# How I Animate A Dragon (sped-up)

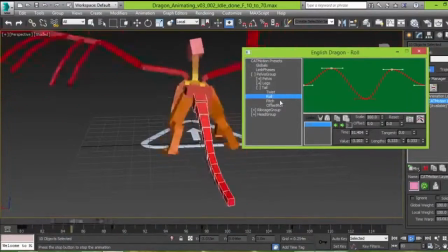So it's safe to say that there's a good chance the dragon is just walking around maybe a home territory, a base,
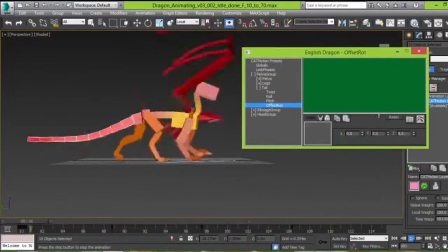interacting with other dragon players, purchasing items,
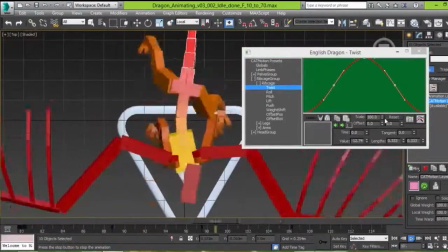whatever it may be. It's likely not to be as intense as while you're in the air. So I chose to give it a slower walk cycle,
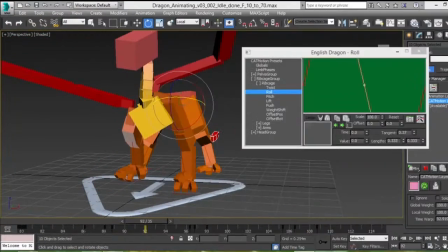something that showed it was playing at a good speed, everything moved correctly, the animation time was correct,
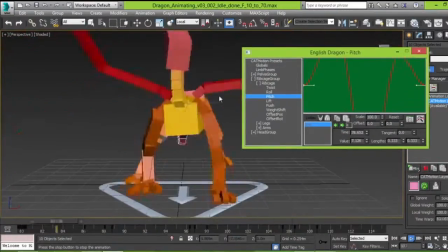but it was a bit slower than if the dragon might be ready to battle,
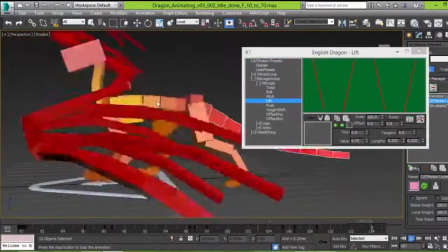or if the dragon might be tired, it's faster than that.
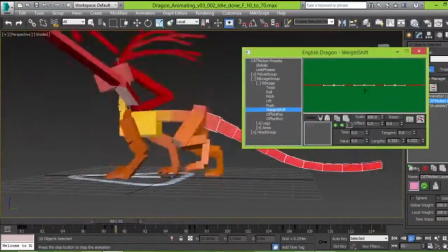It's definitely paying attention to whatever details you're given and making the best judgment calls.
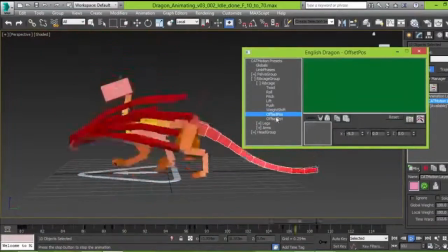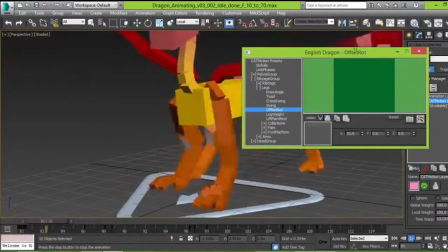Here on my rig, I found things like popping in the front legs,
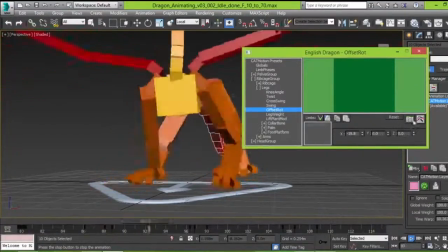and the best way to fix that was to just play with the settings and see what gave me the best result. I found that it ended up being a
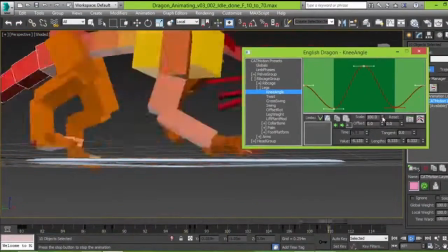offset of the legs, that they were too low to the ground,
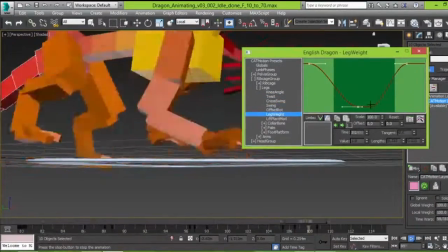and simply by raising it slightly there, it fixed the popping problem.
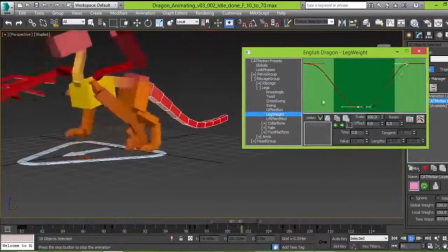Chances are, if a part of your bone is not working, doesn't move correctly,
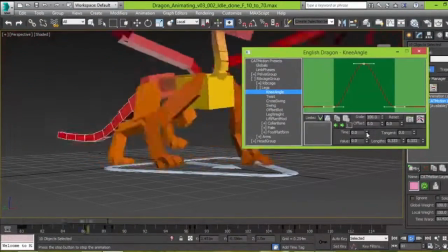it's a lot of process of elimination, figuring out what does move correctly, and then from there, what needs to flow after it.
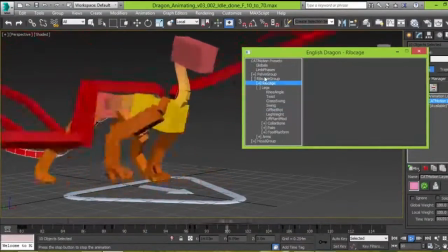Ideally, it's best to understand anatomy of animals and humans and everything that you can,
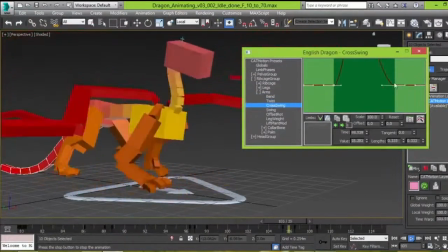especially for something like a dragon where it doesn't actually exist to our knowledge.
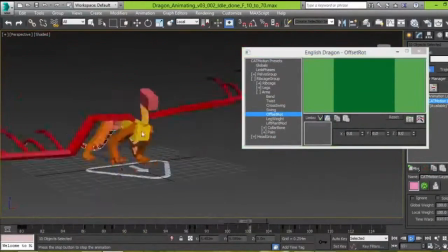It's a bit more of a imagination thing,
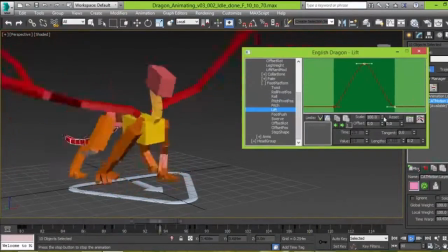but it's still important to make it look and feel like it's a real creature or animal. So that's why reference is incredibly valuable.
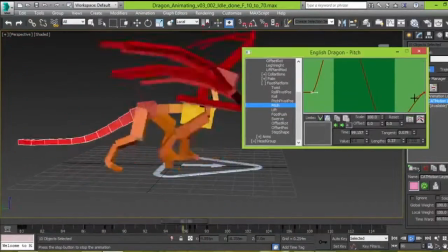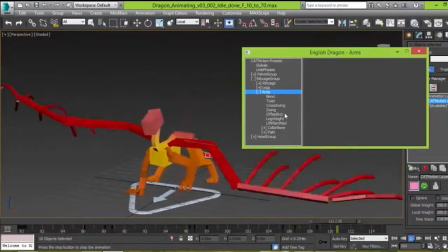The wings and the tail were probably the last things I animated on the walk cycle.
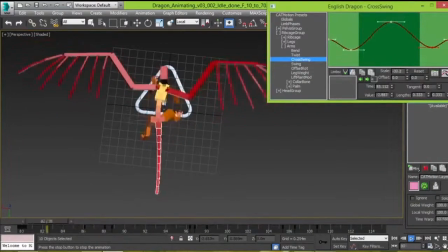The wings are listed as arms, but they are very insignificant in comparison to the rest of the body,
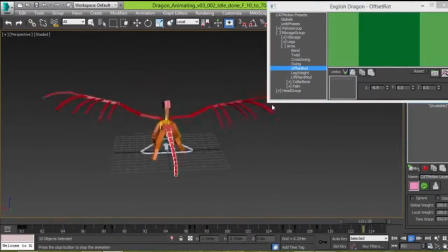therefore I was not as concerned with them.
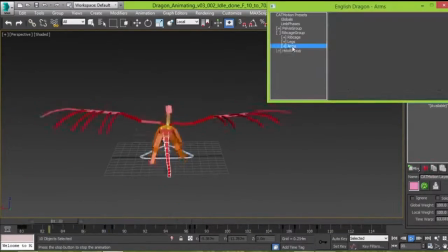But as I adjusted them, I found that I really liked the position of out and slightly down along with the head.
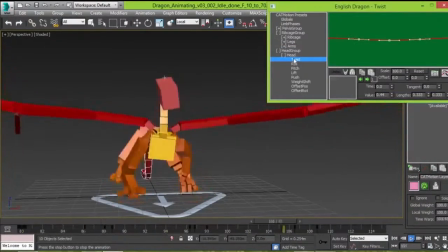This gave, to me, a feel of being prepared to fly, but not always on edge.
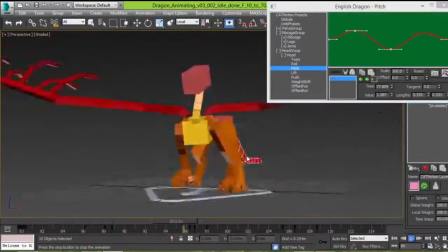So the dragon's ready to take off, but it's not consuming a lot of personal energy.
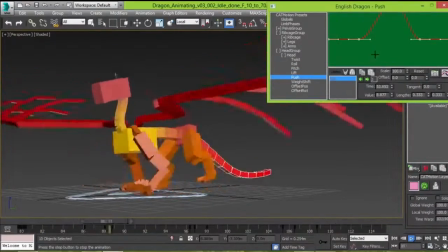So he's simply holding his wings out to the side and is ready to move if need be.
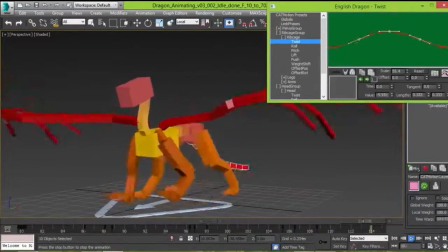Another thing that's important to know is for things like the tail.
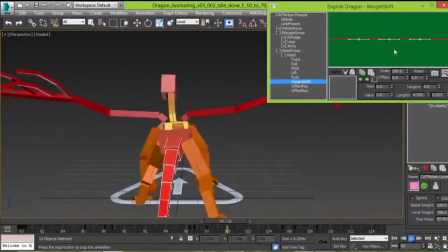Dragons generally have big tails that are heavy, and it can be easy to want it to be very fluid and bend back and forth,
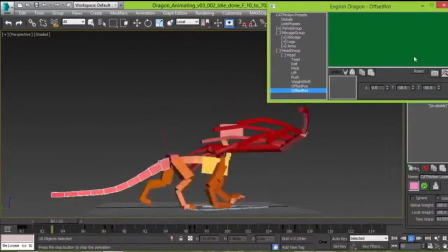almost like a string, but a string has nowhere near the weight a dragon's tail would.
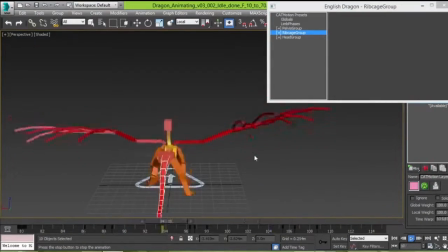Therefore, after changing several settings, I noticed it was best to give it just a slight wiggle back and forth.
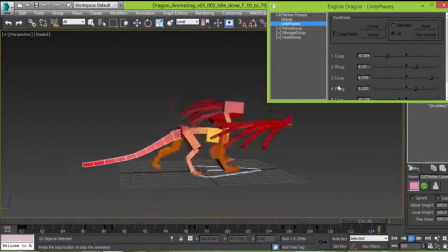Afterwards, I played with different limb phases,
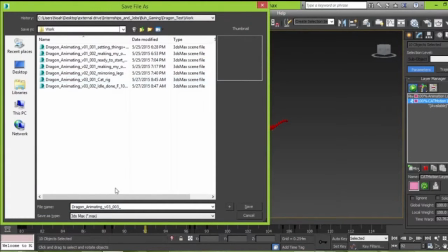trying to see which limbs I liked moving a little bit offset from another one. Maybe the left hand comes down right as the right one comes up,
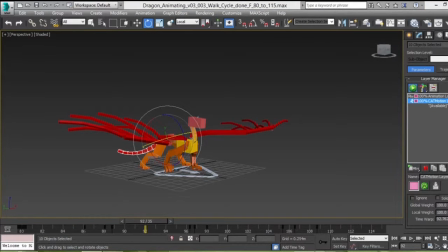or maybe it should come down first and then a little bit later the right hand will come up.